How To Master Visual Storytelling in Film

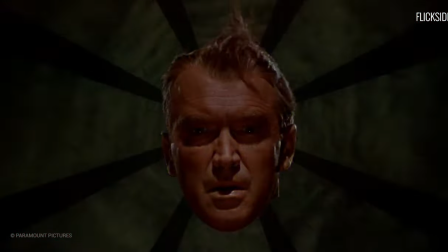0:09 There's a reason Alfred Hitchcock's Vertigo is so mesmerizing. The scenes of Jimmy Stewart losing his mind convey a wealth of information.
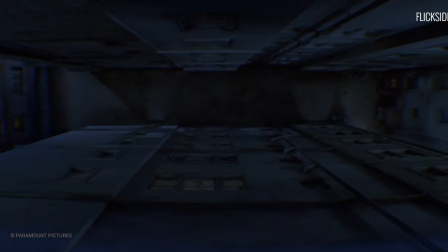0:17 They're nightmarish and surreal.
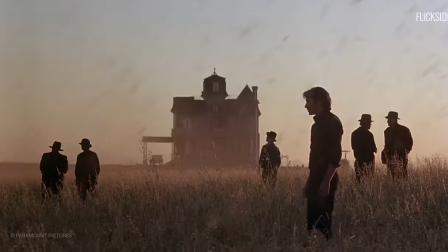0:20 The best films leverage the visual medium to tell their stories, making the narrative more engaging than simply reading it to an audience.
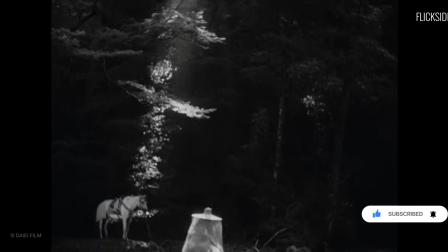0:28 Mastering it requires a lot of work. How much work? Well, let's delve into the intricacies of visual storytelling and how it's used in film.
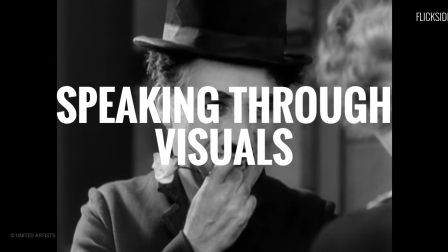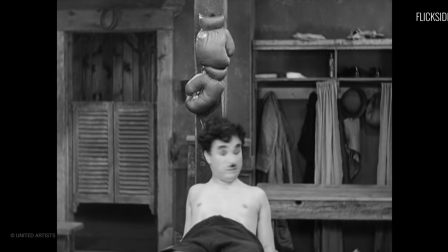0:42 There's a familiar saying in filmmaking, show, don't tell.
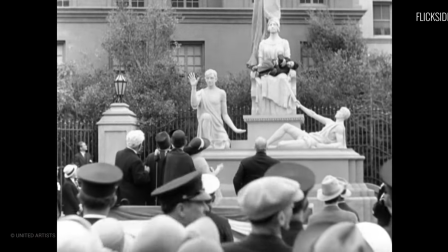0:46 It's more effective to convey a setting or mood through what we see than what we hear.
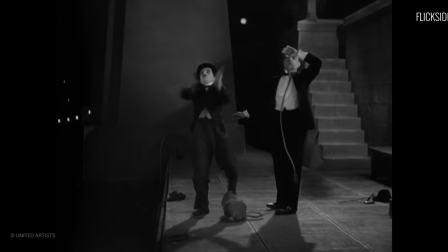0:51 The most distilled version of visual storytelling is silent films.
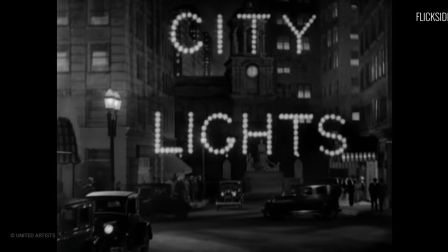0:59 Charlie Chaplin's City Lights from 1931 is a prime example.
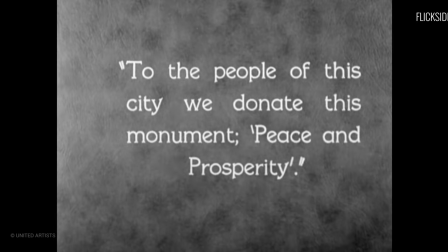1:04 Even though there are title cards, you really don't need them to understand the film. Chaplin tells us everything we need to know about his tramp character.
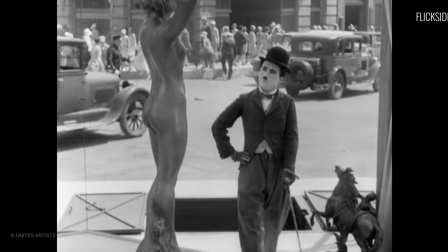1:12 From his earliest scene, the suit wearing underdog observes a statue in a window.
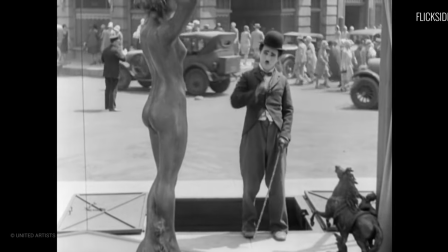1:18 The shot tells us he's an outsider. It also tells us that he's oblivious as he narrowly avoids falling down an elevator shaft on the street.
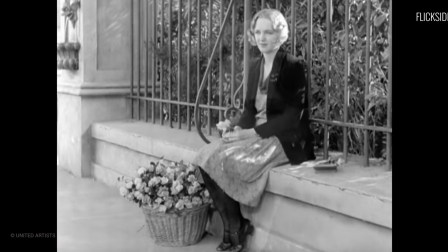1:29 The physical performances make the characters known. On his adventure, the tramp falls in love with a beautiful woman.
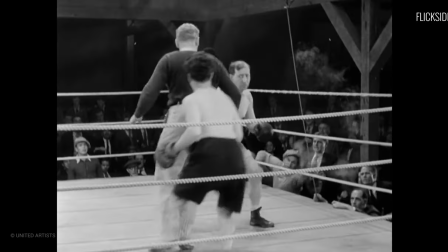1:35 He also befriends an alcoholic. But the hallmark of Chaplin's movies is how he interacts with his environment.
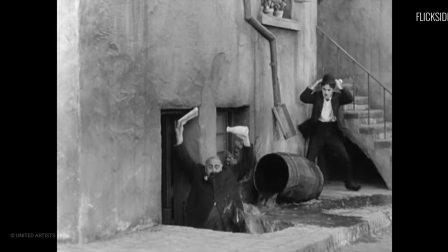1:42 He challenges the viewer to be more in on the joke than the tramp. We get to see the pitfalls the tramp doesn't see.
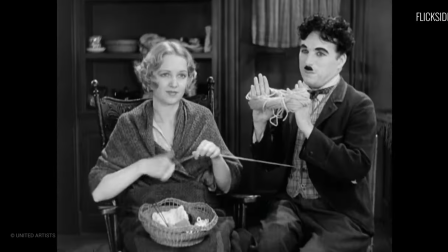1:49 We get to see the dangers and accidents waiting to happen. The reactions of Chaplin to these events is what makes City Lights so great.
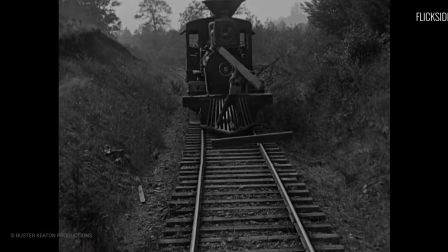1:58 There are many more marvels from the silent era.
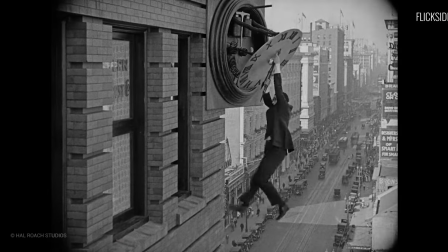2:01 We could go more into the exploits of Harold Lloyd, for example, but there's so much more to visual storytelling than silent slapstick.
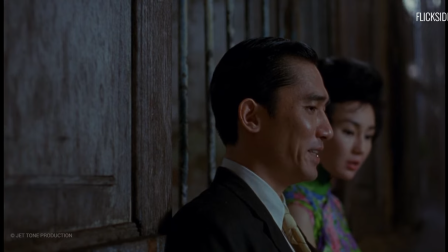2:13 It's you.
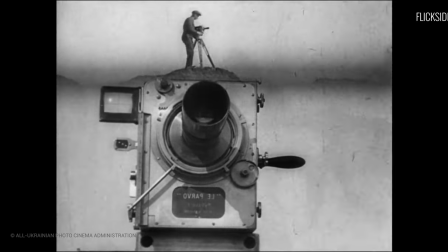2:17 So let's turn the camera around and focus on, well, the camera.
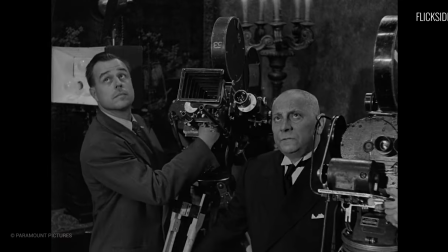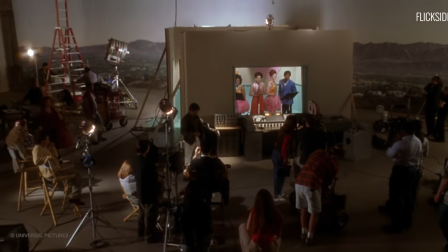2:31 The camera is to a filmmaker what a pen is to an author. It's through the camera that a director can communicate without words.
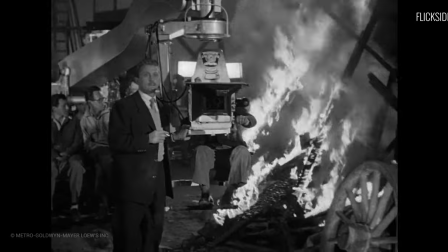2:39 Its placement reveals what the director wants us to see and, more importantly, what is significant.
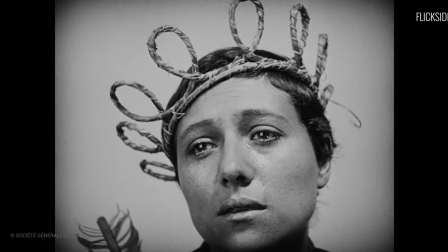2:45 The best showcase of camera-oriented storytelling can be seen in silent films.
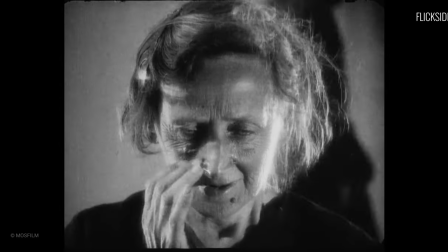2:50 Without the aid of recorded dialogue, filmmakers had to speak more through action than words.
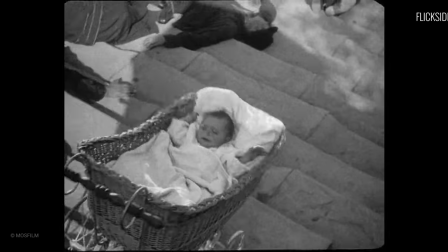2:57 True, they could have used many title cards for a dialogue-heavy film. At that point, however, you're pretty much reading a book.
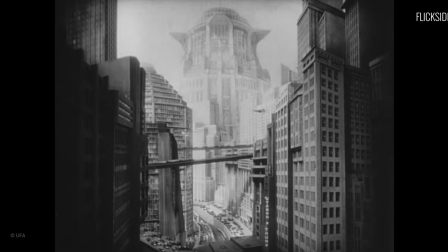3:07 A fine example of strong silent visual storytelling can be seen in 1927's Metropolis.
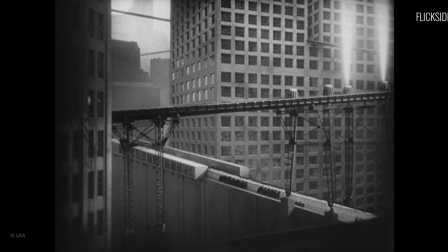3:14 The Fritz Lang directed film has a lot going on visually. With its towering futuristic cities, it can be easy to get lost in the visual splendor.
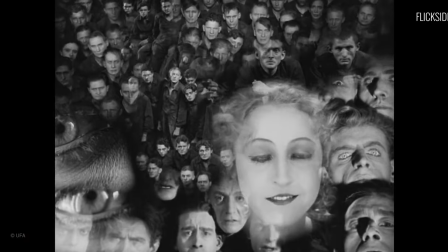3:22 Lang's camera work, however, tells us everything. He centers the frame on what's important.
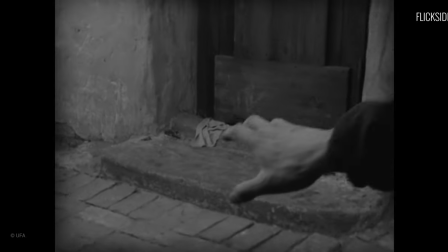3:28 In one scene, the camera takes on the POV of Fredder, reaching for something.
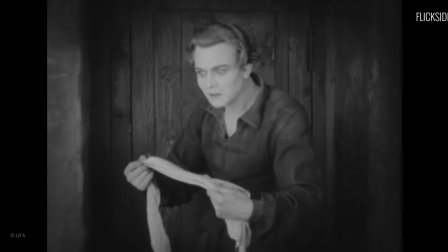3:36 We see what he sees. The camera and the audience become Fredder.
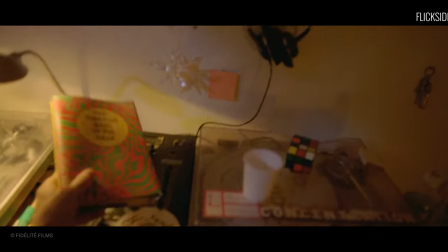3:42 This great shot has been replicated many times, even in modern movies.
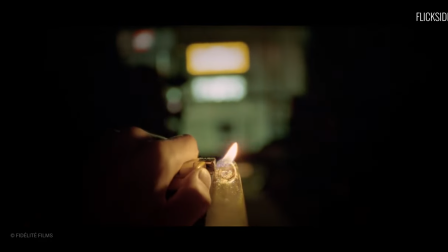3:47 Just look at Enter the Void. Although this film is about drug trips more than the future, it shares the POV shots.
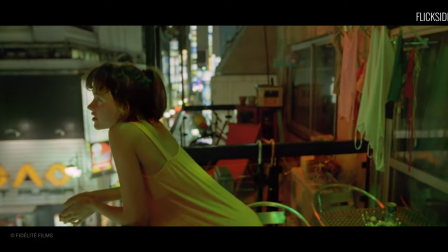3:56 In fact, Enter the Void is entirely shot in the first person.
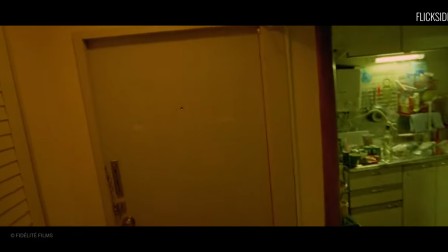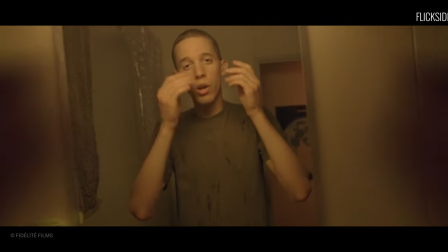4:06 We see everything that the character witnesses throughout the entire film, from personal conversations to drug trips.
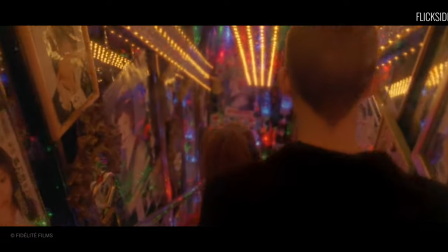4:17 By doing this, director Gaspar Noe can make the themes of emptiness more personal.
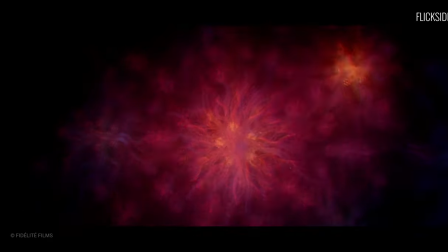4:24 We're not just watching somebody go on a wild out-of-body experience. We get to go on that trip ourselves.
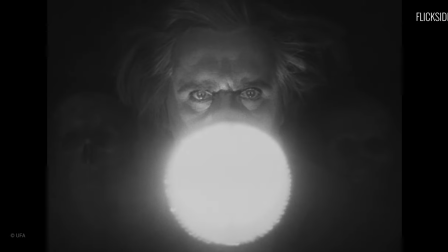4:31 There's an evolution between Metropolis and Enter the Void.
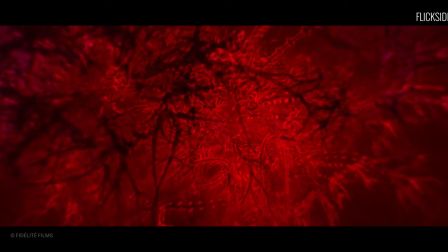4:35 Sure, the computer graphics are more intricate in Enter the Void, but there's also the faith to hold on POV shots.
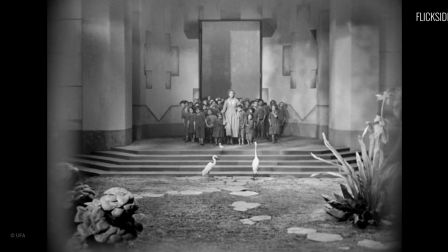4:43 Metropolis dabbled in a lot of filmmaking techniques.
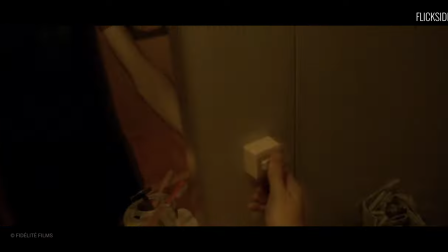4:48 Enter the Void expanded on them while still adhering to the same shot principle.
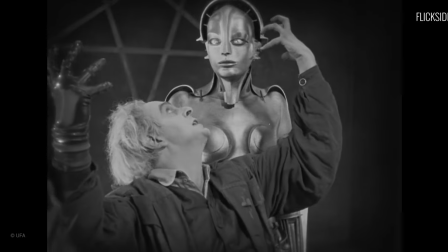4:53 Both films feature hands reaching out from the screen in those POV shots. Those are our hands.
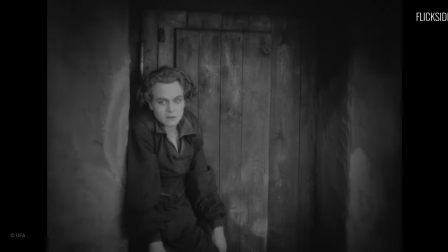4:59 The director wants us to feel that same urge to reach out. The camera gives them the ability to do just that.
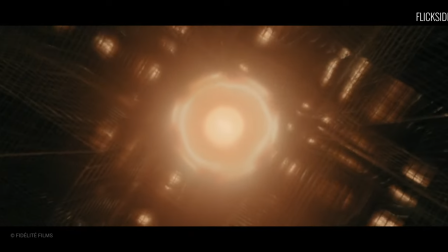5:06 Computer graphics may replace the traditional camera tricks, but nothing replaces the splendor of visual storytelling.
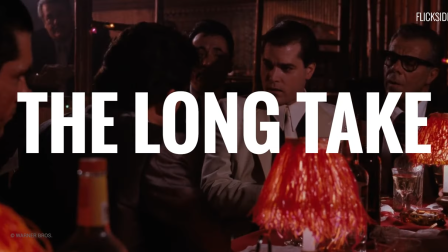5:13 Cut! Perfect! Get the fuck out of here, Tommy!
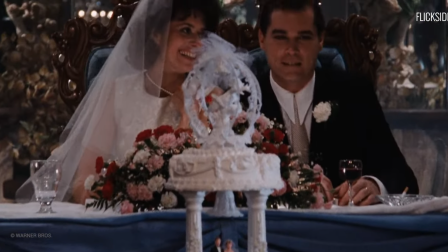5:21 If there's a shot that always gets a lot of attention, it's the long, unbroken, continuous shot.
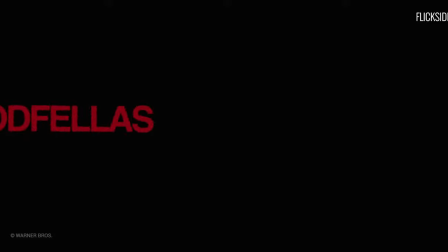5:26 And one of the most iconic examples of this shot is Scorsese's Goodfellas, where Henry enters the Copacabana nightclub.
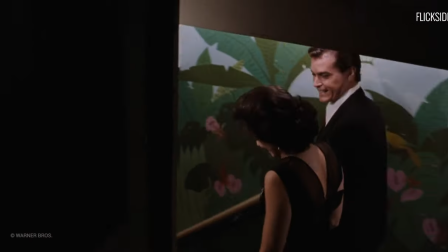5:34 What are you doing? You're leaving your car? Watch, it's a car for me.
The camera follows as Henry progresses further into the club.
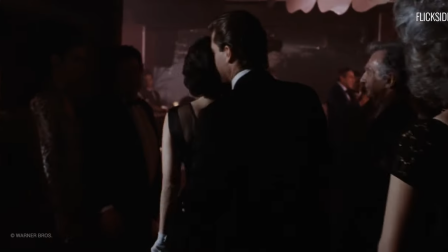5:43 We get to see the back entrance, the kitchen, and the club floor. Technically, the shot is impressive.
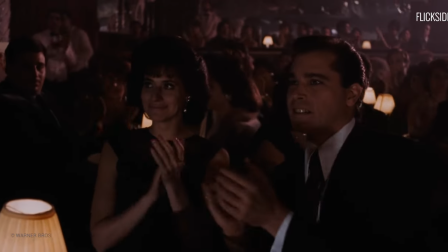5:50 More importantly, however, it reveals a lot about Henry.
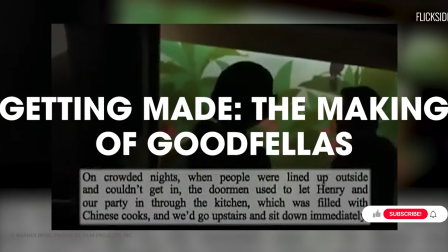5:55 In the documentary Getting Made, The Making of Goodfellas, Scorsese spoke about how the shot frames Henry's life.
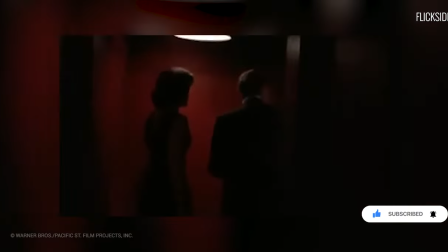6:03 The whole idea is that it had to be done on one take so you don't feel that it was a series of cuts or that there was a separation.
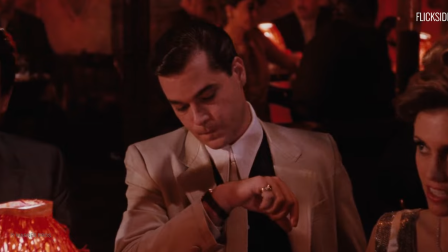6:10 It highlights the seduction of his lavish lifestyle and the temptations before him.
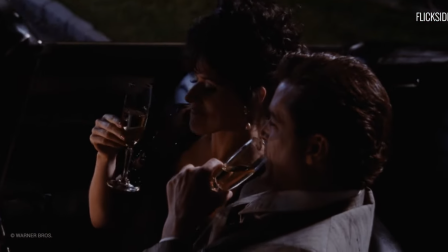6:15 It's a shot as narratively important as it is visually stimulating.
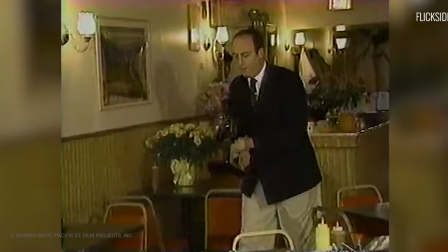6:19 The shot was so remarkable that even film critic Gene Siskel attempted to try it.
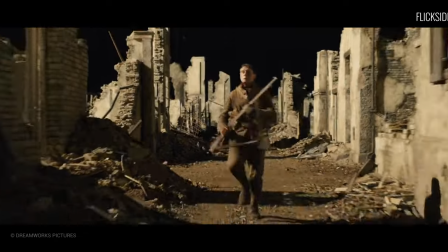6:26 While the continuous shot feels like a challenge, it still needs a purpose. Something important needs to be conveyed through the constantly moving and recording camera.
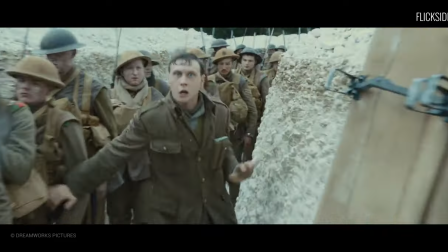6:35 This is especially true if your whole film is going to be one continuous shot. This was very much the case with the war film 1917.
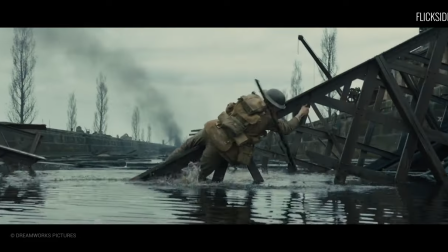6:44 Directed by Sam Mendes, this World War I epic follows the journey of one soldier.
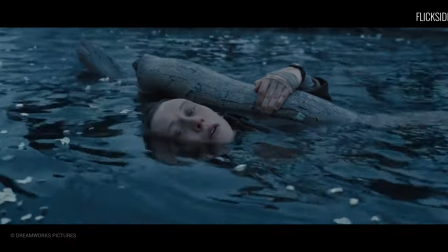6:49 In a long, continuous shot, we watch as he ventures through enemy territory.
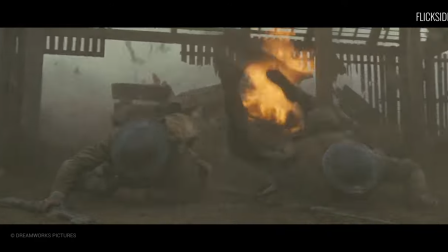6:55 Mendes' film is impressive for the ambition alone. but what makes it more compelling is its personal appeal.
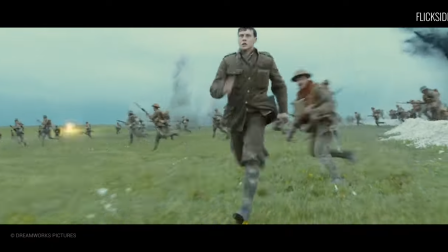7:02 The audience gets to feel the chill of being a soldier on the ground. There's chaos and concern around every corner.
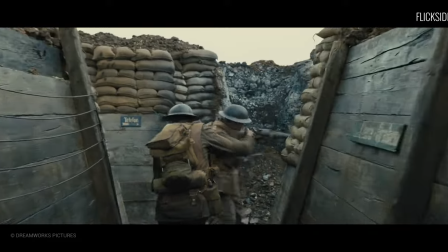7:09 It feels like Mendez is trying to get us as close to the experience as possible. It's easier to care for the soldiers fight for survival.
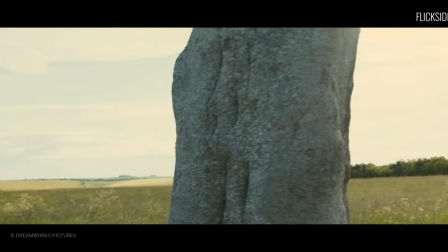7:17 We share the experiences with him in real time. By the final shot of him taking a rest, it feels deserved and important.
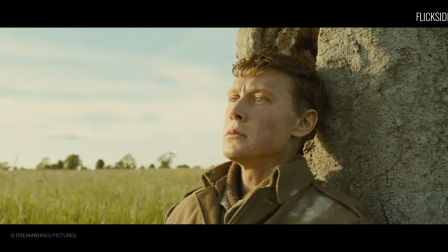7:25 His mission mattered. More importantly, that whole continuous shot mattered.
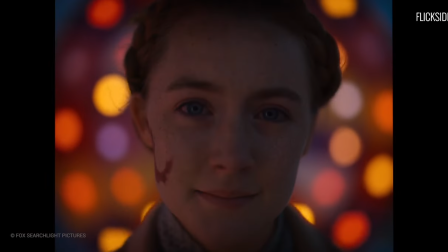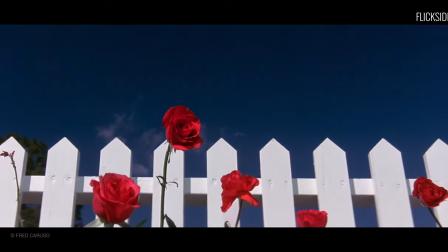7:35 Color in filmmaking can do more than make a scene look pretty. It can convey a sense of time and place.
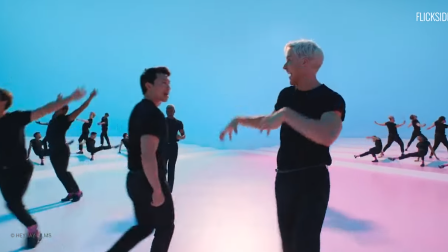7:42 Greta Gerwig is a master at utilizing color in her movies. Her most lavish film, Barbie, is bursting with hues.
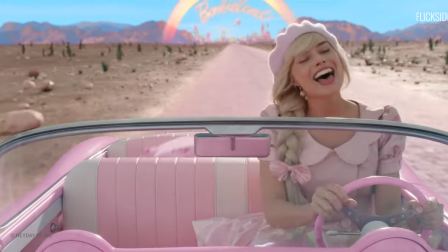7:50 Barbie Land is depicted as a vibrant pink paradise, staying true to the toy's palette while showcasing the whimsical nature of this land.
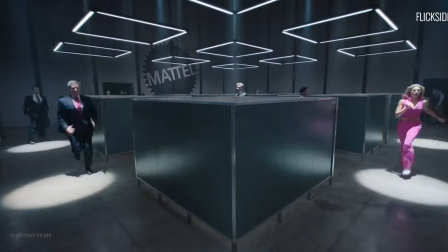7:58 Compare that to when Barbie ventures into reality, where the colors of the Mattel office are dimly lit and dull.
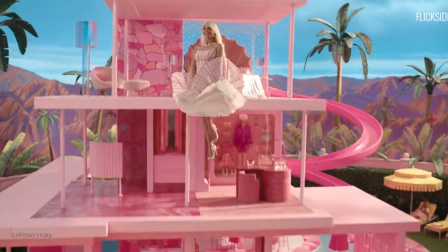8:05 The message is clear. Barbie land is a place of wonder and imagination, while reality is much harsher.
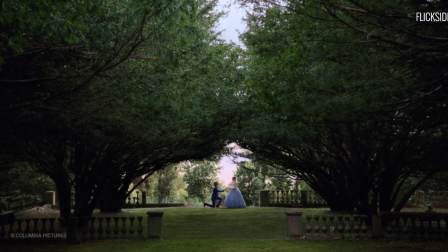8:15 Another fascinating use of color by Gerwig is in her 2019 adaptation of Little Women.